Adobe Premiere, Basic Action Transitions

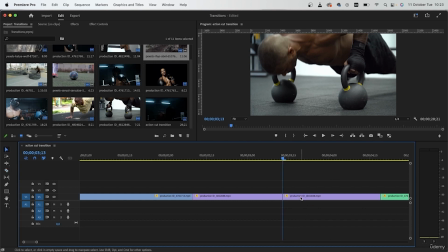264s
Then again, we're going to make a cut mid-action. Get rid of the rest.
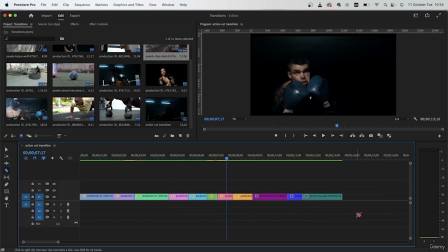271s
And just continue until the end of your timeline. So I cut all of my clips and now they look like this. One tip about positioning clips like this is to put a longer action next to a shorter action.
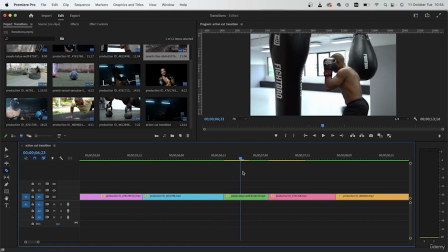288s
So right here we have this action of someone clapping and this is pretty short.
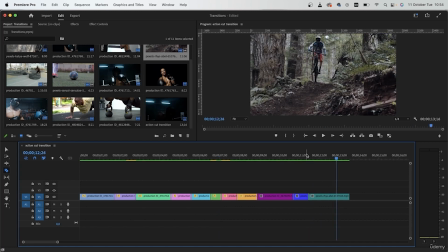295s
So you're going to take a clip that has a longer action and place it right next to that short one.
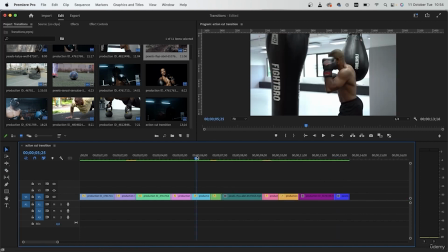303s
This will give your video more of a body and it can make it look better. Again, we have this long shot.
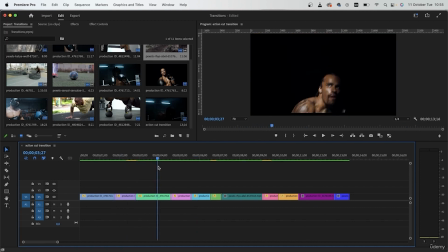313s
put it next to a short video, especially when that short video has a fast action. So like I'm going to put it next to this ball. And now this is looking pretty good. Let's play this back.
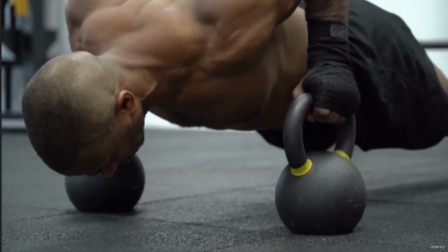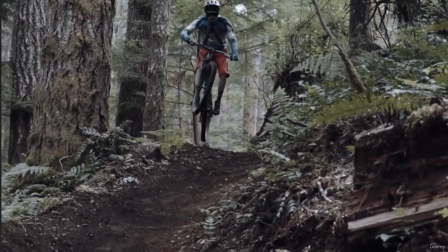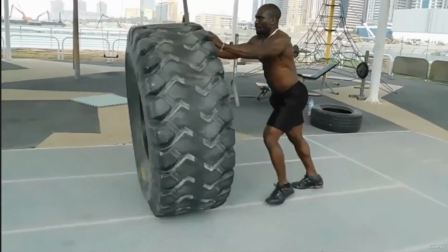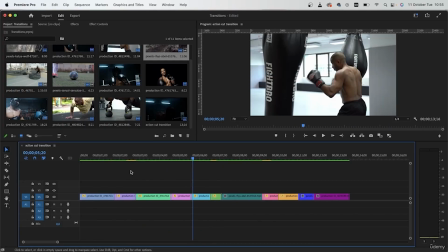348s
All right, so this is the most simplest way of an action cut.
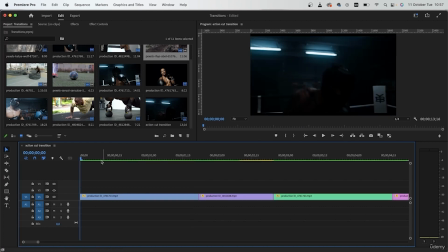352s
So we're going to elevate this with some speed ramping. I'm going to start the speed ramping from this video. The first one is fast enough because of all the flashing lights.
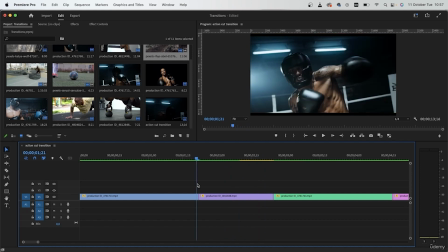365s
So we can start the speed ramping here since the action is a little slower.
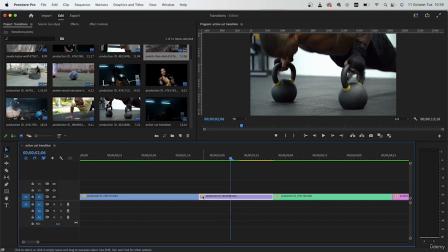373s
So right click on the FX box right here, time remapping, speed.
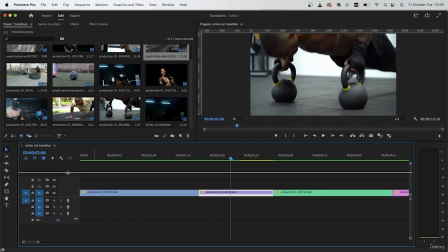379s
And we're just going to stretch this up so we can see the rubber band.
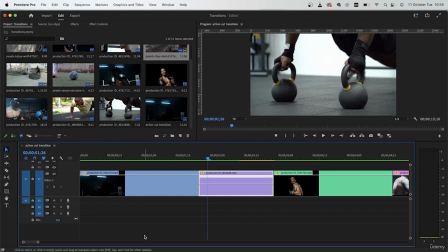386s
Now, either using the pen tool or Command Control on your keyboard, we're going to create keyframes. Let's zoom in right here.
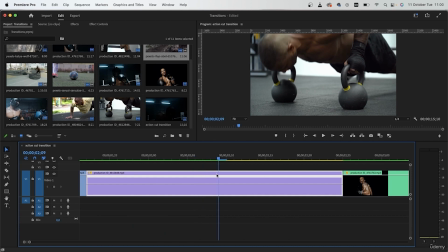396s
I'm going to speed everything up until he's about to go down, grab my pen tool, and make a keyframe. So it's going to speed up when he goes down. All right, I'm going to grab the first bit, pull it down,
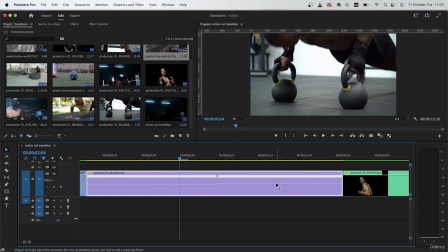419s
and second bit, I want it to go up.
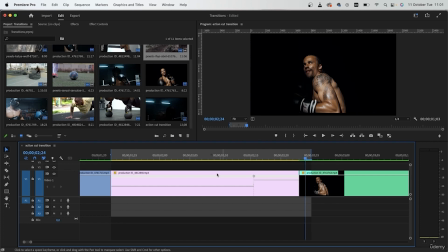426s
If you want to see a preview, set your in and out points with I and O on your keyboard, then hit enter.
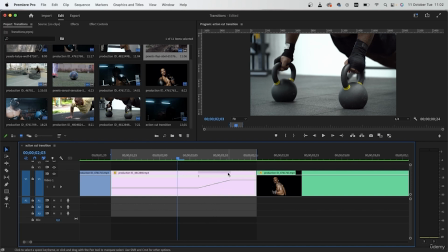433s
So I did something like this. And if you open up the keyframe, you can kind of stretch this transition
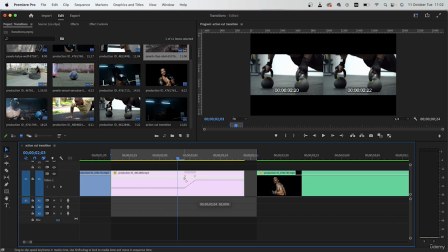444s
and get something like this.
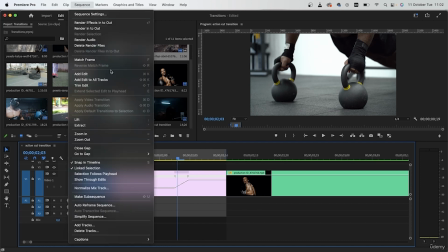449s
So this is how we can speed ramp, and it will just give us a better result.
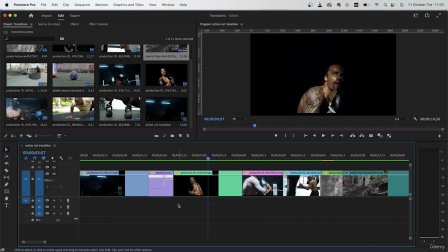454s
So it's a lot better than seeing someone do a push-up in slow motion.
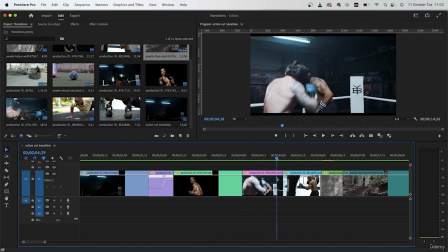459s
And you're just going to have to repeat this for any other clip that is not as fast. For example, here. In the previous video, the punching is pretty fast, but here it's pretty slow.
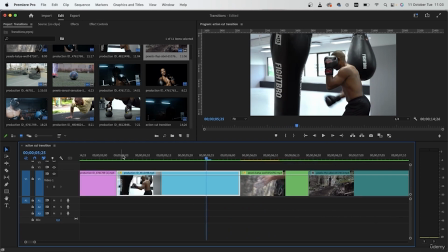473s
So to make this clip interesting, I'm going to use speed ramping.
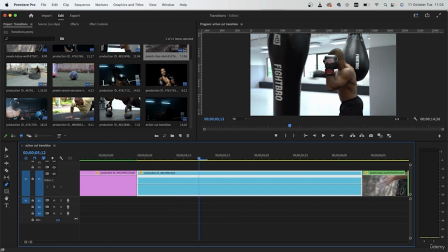481s
Enable time remapping. Make your first keyframe where he is about to make a punch. And another one where he pulls back. So the first bit, I'm going to make it faster.
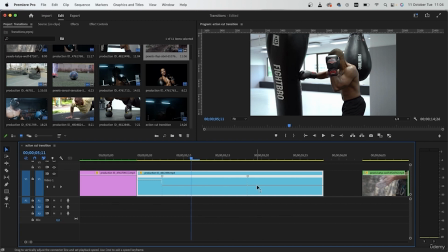501s
Second bit will be normal. Third bit will be fast again.
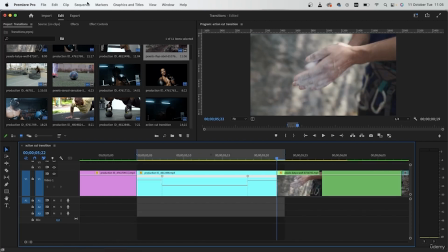509s
Let's render this and see what it looks like.